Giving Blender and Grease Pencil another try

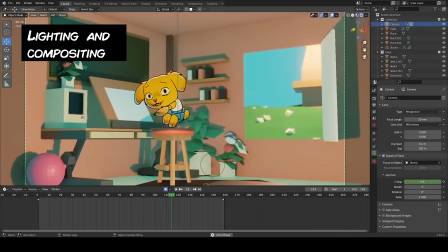990s
So will the camera rotate by the side of our Bonbon character? Does it just drone in from behind?
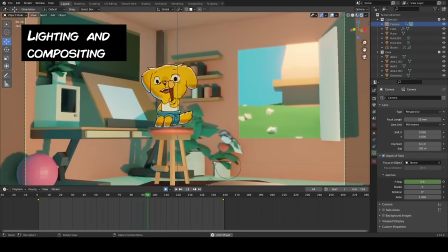996s
One important thing is that it has to stay focused on the character. I just don't know how much camera movement there should be.
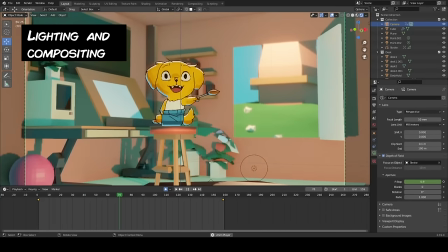1002s
Don't make it too distracting, but don't also make it too mundane. And also, I kind of want to show the depth of the scene.
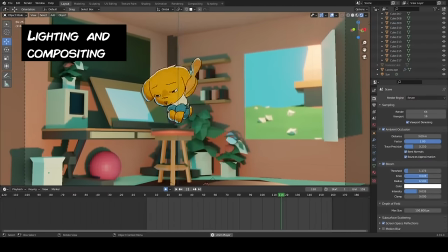1007s
You know, show a little bit of that butt plug rotating in space, parallax style.
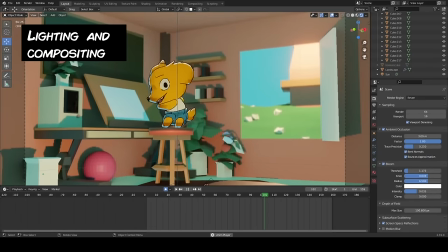1012s
I even adjusted the depth of field so it would mostly just focus on Bonbon the dog, and everything else would be a bit more blurry. And you can adjust this, you can set the depth of field to focus on the character, and then everything around it will just be a little off focus.
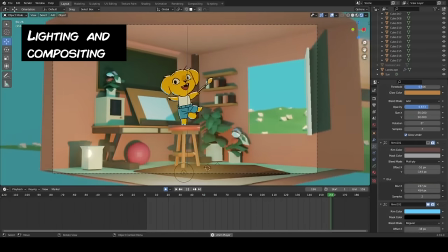1026s
And you can adjust this to see how intense it is, how blurry it is. It gives that miniature dioramic look.
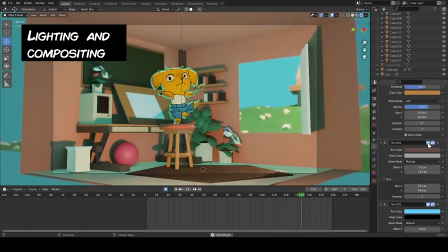1032s
Okay, next I'm playing around with lighting, and I'm thinking, what if the room was really dark at first,
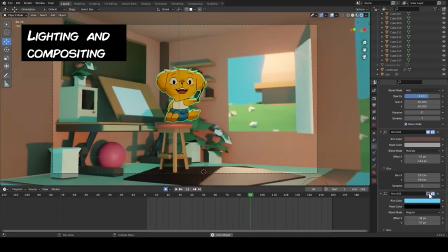1037s
and then as the animation goes on, the light from the floor would kind of just drone in,
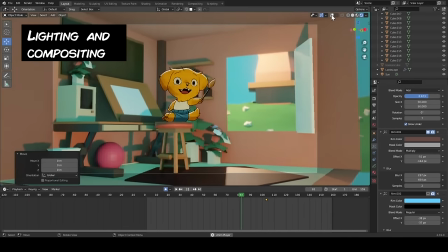1041s
sort of like mocking that there's light being bounced in that time. And this is where I played around with the grease pencil effects on the dog itself. What's awesome is that the grease pencil reacts to light, so if there's no light, it's darker.
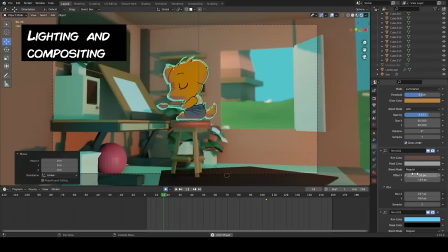1054s
And this also applies to the rim light settings that you have.
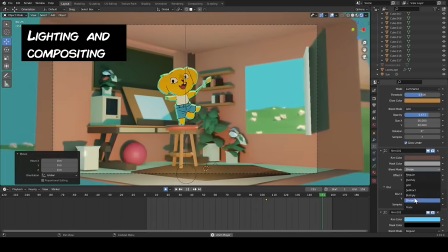1057s
So if you do have a rim light effect that's like acting as the highlight of the character, it won't display or it'll be as weak if the light source isn't there.
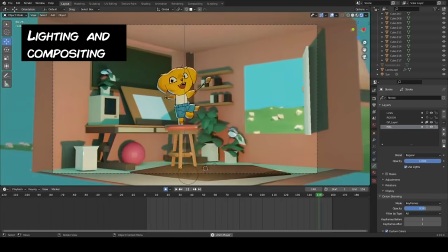1066s
Sometimes it would appear too dark for my taste. And what's cool about Grease Pencil is that you can actually change settings whether it reacts to light or not.
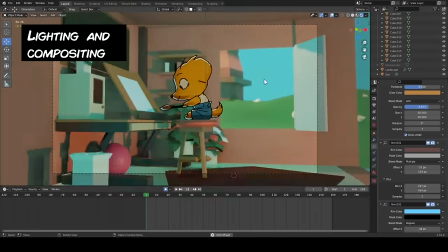1074s
I turned off its reaction to light and it still seemed good, but I don't think it had the warmth of the room itself, which I wanted to emit.
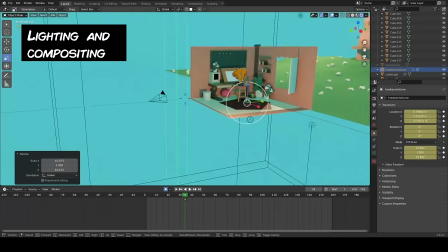1081s
Now the modifiers are great. The glow, the rim lighting, all that is great. I just wish that there was a setting where you can actually adjust the threshold or the opacity of these things,
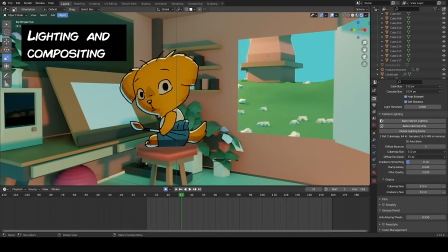1091s
so it's not really a prisoner to the light settings or the scene itself. I want more control over that. Now, from here on out, I'm really just playing around. I'm just changing the lightings, I'm just adjusting the lights, animating them, turning them off, turning them on.
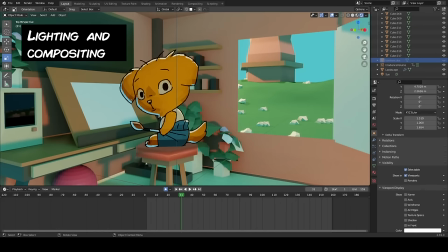1104s
Really, there's nothing point of interest here. I tried experimenting more with the camera movement where it starts really close to Bonbon and then zooms out,
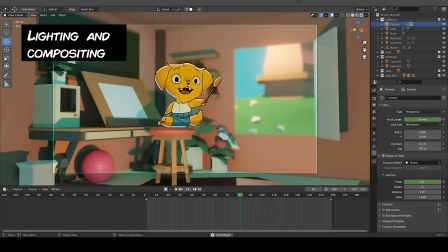1111s
but at the same time, when I looked at that, that felt way too much, too distracting for me. I'm cranking up the f-stop and the depth of field just so that it really does feel like we're looking at a miniature taken with like an analog camera, I don't know.
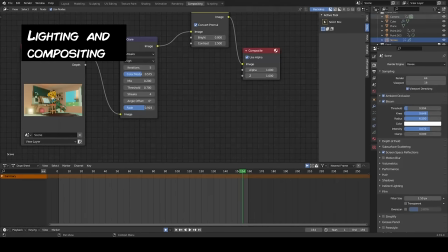1125s
Then I started to experiment with the compositing window in Blender, and this is something that I've never used before, so I just improvised it and just played around with it. It's node-based, kind of like ToonBoom Harmony, but I can add post-filtering effects like lens flares,
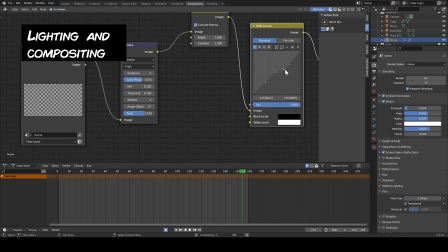1140s
change the color during render, the curves, the levels, the contrast. And I'm sure there's a lot of effects I haven't really played around with,
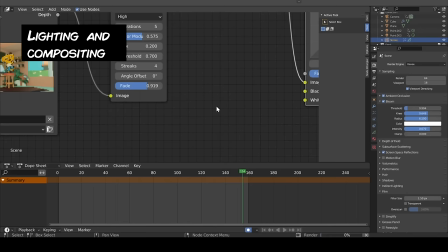1147s
but it's good to know that it's there and I can just render it without having to make those changes in a program like After Effects.
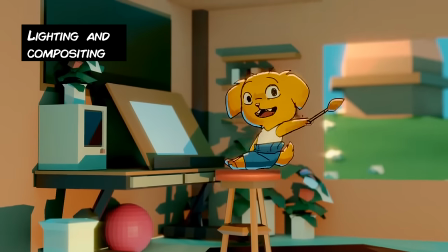1153s
And I've done multiple render passes, one without the effects, one with the effects, one rendered in Cycles.
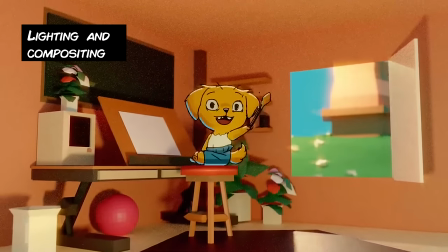1159s
That took almost 2 hours to render. Oh my god. I'm sticking with Eevee. But I do have to admit that I did cheat a bit with the look of this,
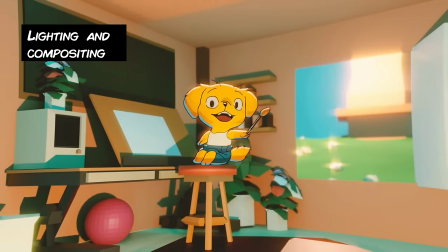1167s
because I did go to Premiere and just change the color so it's a bit more pastel-y and added a distortion effect, but I'm pretty sure there are settings like that in Blender. It's just a last minute decision that I made while editing the video together.
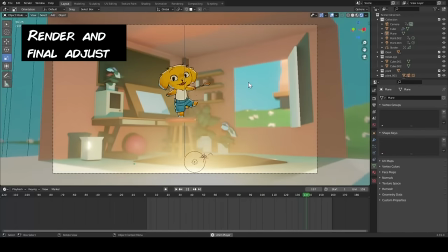1180s
And now I'm pretty much wrapping up this new version of the opening. It's 3D, it's got a new character animation, it's got a new set.
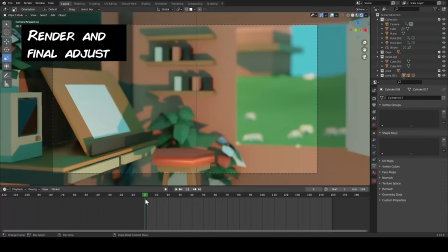1188s
Now, what's great is that I can always make changes on the fly. Like if I don't like the textures of a wall, for example, or the floor, I can just change that and re-render it.
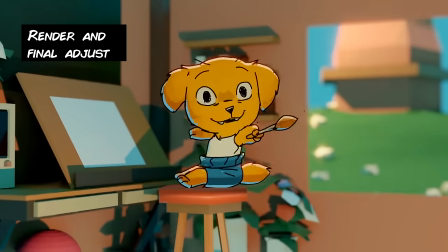1197s
It's super easy. And that's the benefit of using a program like Blender.
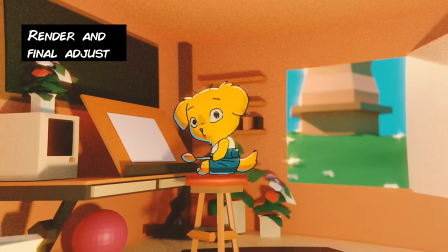1200s
Or the benefit of keeping all the steps in one program rather than segregate them into different programs like TVPAINT for animation,
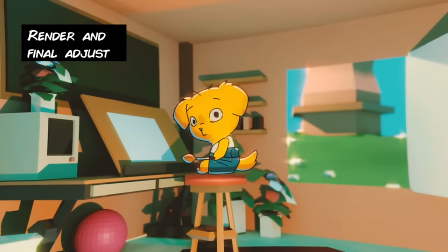1208s
Photoshop for backgrounds, After Effects for compositing. I just did everything in Blender and it just makes things easier.
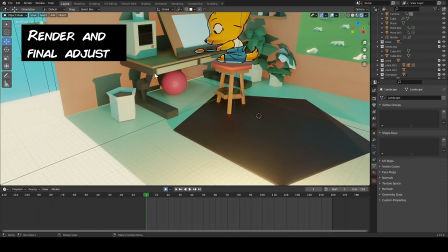1214s
Second is that I do want to evolve this room over time. So let's say I accomplish something and I'm proud of it, I'll put a memorabilia of it on the walls.
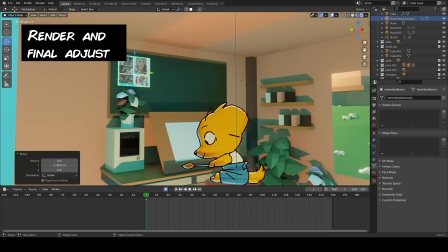1223s
So an image texture with the poster of a thing that I just recently finished.
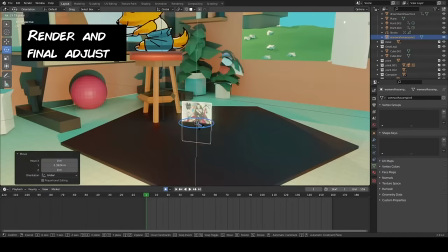1227s
Or maybe I collaborate with other YouTubers or artists.
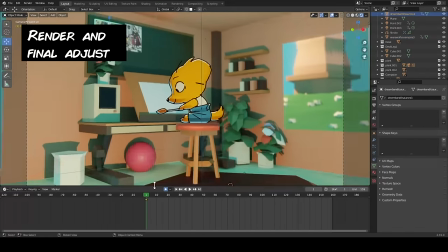1231s
You know, maybe I'll keep a sculpted head of them or an action figure of them in the set.